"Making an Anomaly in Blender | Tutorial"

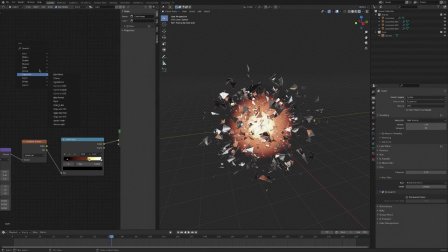[12:18]
So what we're going to do is we're going to bring in a noise texture that we are going to use to add some kind of distortion to this gradient so it looks less kind of precise and less clean.
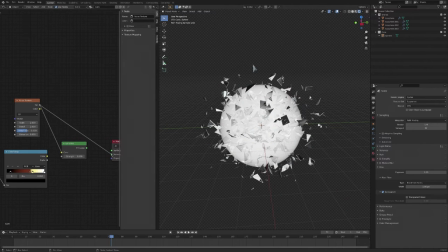[12:32]
So I'm just going to plug this directly into the volume so we can see what the texture is doing. And I'm also just going to give this object coordinates as well. And while we're at it, we're going to change this from a three-dimensional texture to a four-dimensional texture,
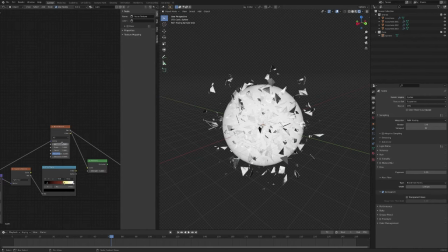[12:48]
which gives us this extra W value, which we can actually animate, and that will evolve the texture over time. So that will make it look a bit less static when we animate it. So if I grab another color ramp,
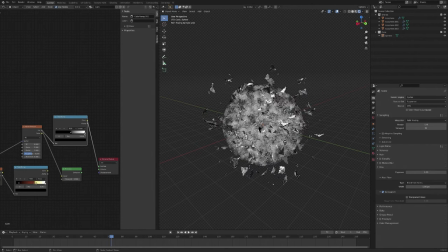[13:04]
we can start to see what this is doing. We want this to be quite large, so I'm just going to bring the scale down. Maybe a bit more than that. Bring the detail up. And maybe bring the roughness up a bit as well.
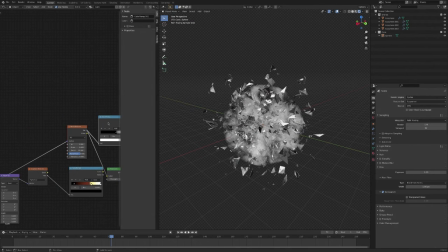[13:24]
And then what we're going to do is we're going to bring this before our color ramp. And then we're going to use a math node to combine the factor from the gradient and the factor from the color ramp. So I'll just plug that in down there, and we are going to choose subtract.
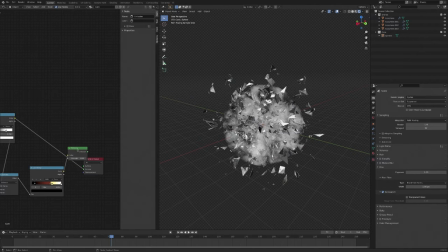[13:45]
Plug this into the emission color and plug that into the volume. And I'll bring the strength back up again. And you can see that sort of distorted our nice precise gradient and made it look a little bit more random, a little bit more chaotic, which is exactly what we're looking for.
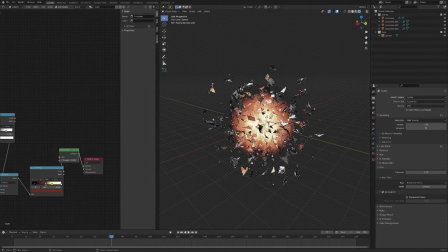[14:04]
And I may just adjust this a bit more to compensate. And that is now looking pretty good.
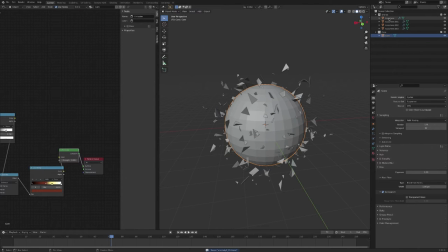[14:15]
So while we're at it, I'm just going to clean up our naming so we know what's what. And we're now going to move on to creating the particle system. So I'm going to create a collection called particles. And I'm also going to create a collection called instances because we're going to be instancing some objects to create our particles.
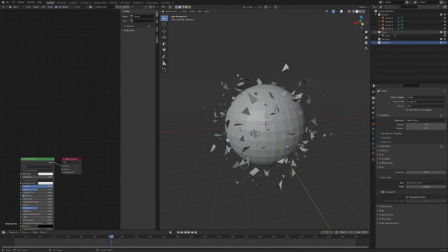[14:35]
So I'm just going to hide the core for the time being. I'm going to add another UV sphere in particles, and we are going to give it a particle system.
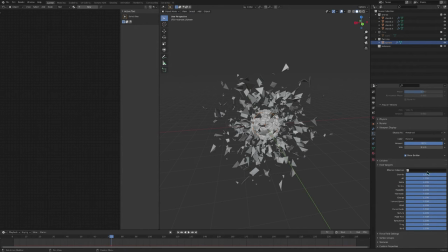[14:45]
And once again, down in the physics, we're going to turn gravity all the way off. And in the source settings, we're going to emit from the volume. We're once again going to give a random velocity, and I'm going to turn on rotation turn on dynamic.
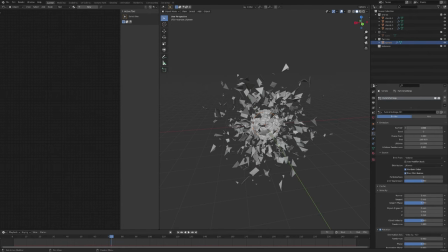[15:05]
And I'm also going to actually bring the number of particles down to 500 and start it at frame negative 150 and increase the lifespan to 150. And what that does is it means that on frame one, we will already have particles that have completed one entire lifetime.
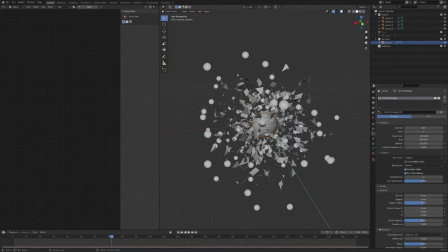[15:22]
So you won't have this effect of the particles kind of appearing on frame one and them not being already kind of part of the image initially. So if we come to our cache here, I'll just bake that.
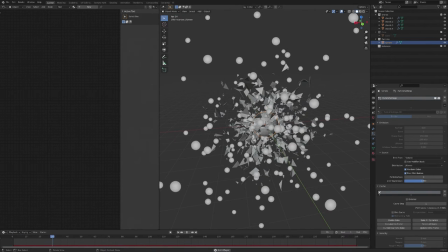[15:36]
Bakes really quickly because there's really few particles. And what we've got at the moment is all of these particles flying off into nothing. But the effect we kind of want is these particles to sort of come out, slow down, and then almost like they're falling back into the middle of the anomaly.
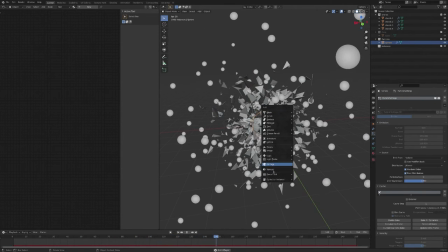[15:53]
So to accomplish that, I'm going to use a force field. So we're going to use a force.
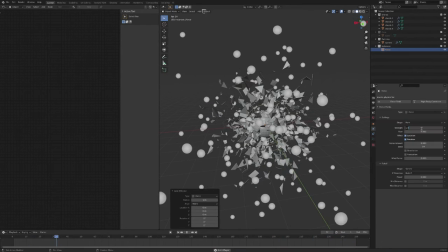[15:58]
And I'm just going to set the strength in the physics settings to -1.
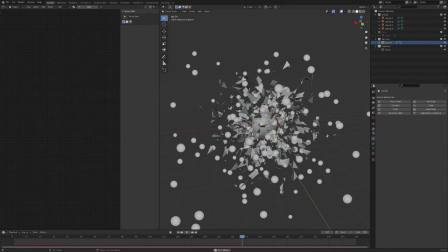[16:04]
And if we delete our bake and bake it again, you can see we've got particles coming out and falling back in, but they're not coming out far enough. So I need to increase their initial velocity to compensate for the force that's pulling them in.
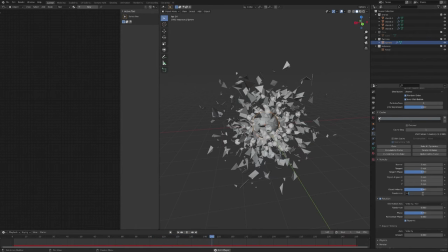[16:22]
So I'm going to do that by increasing the random velocity, and we'll just bake once again.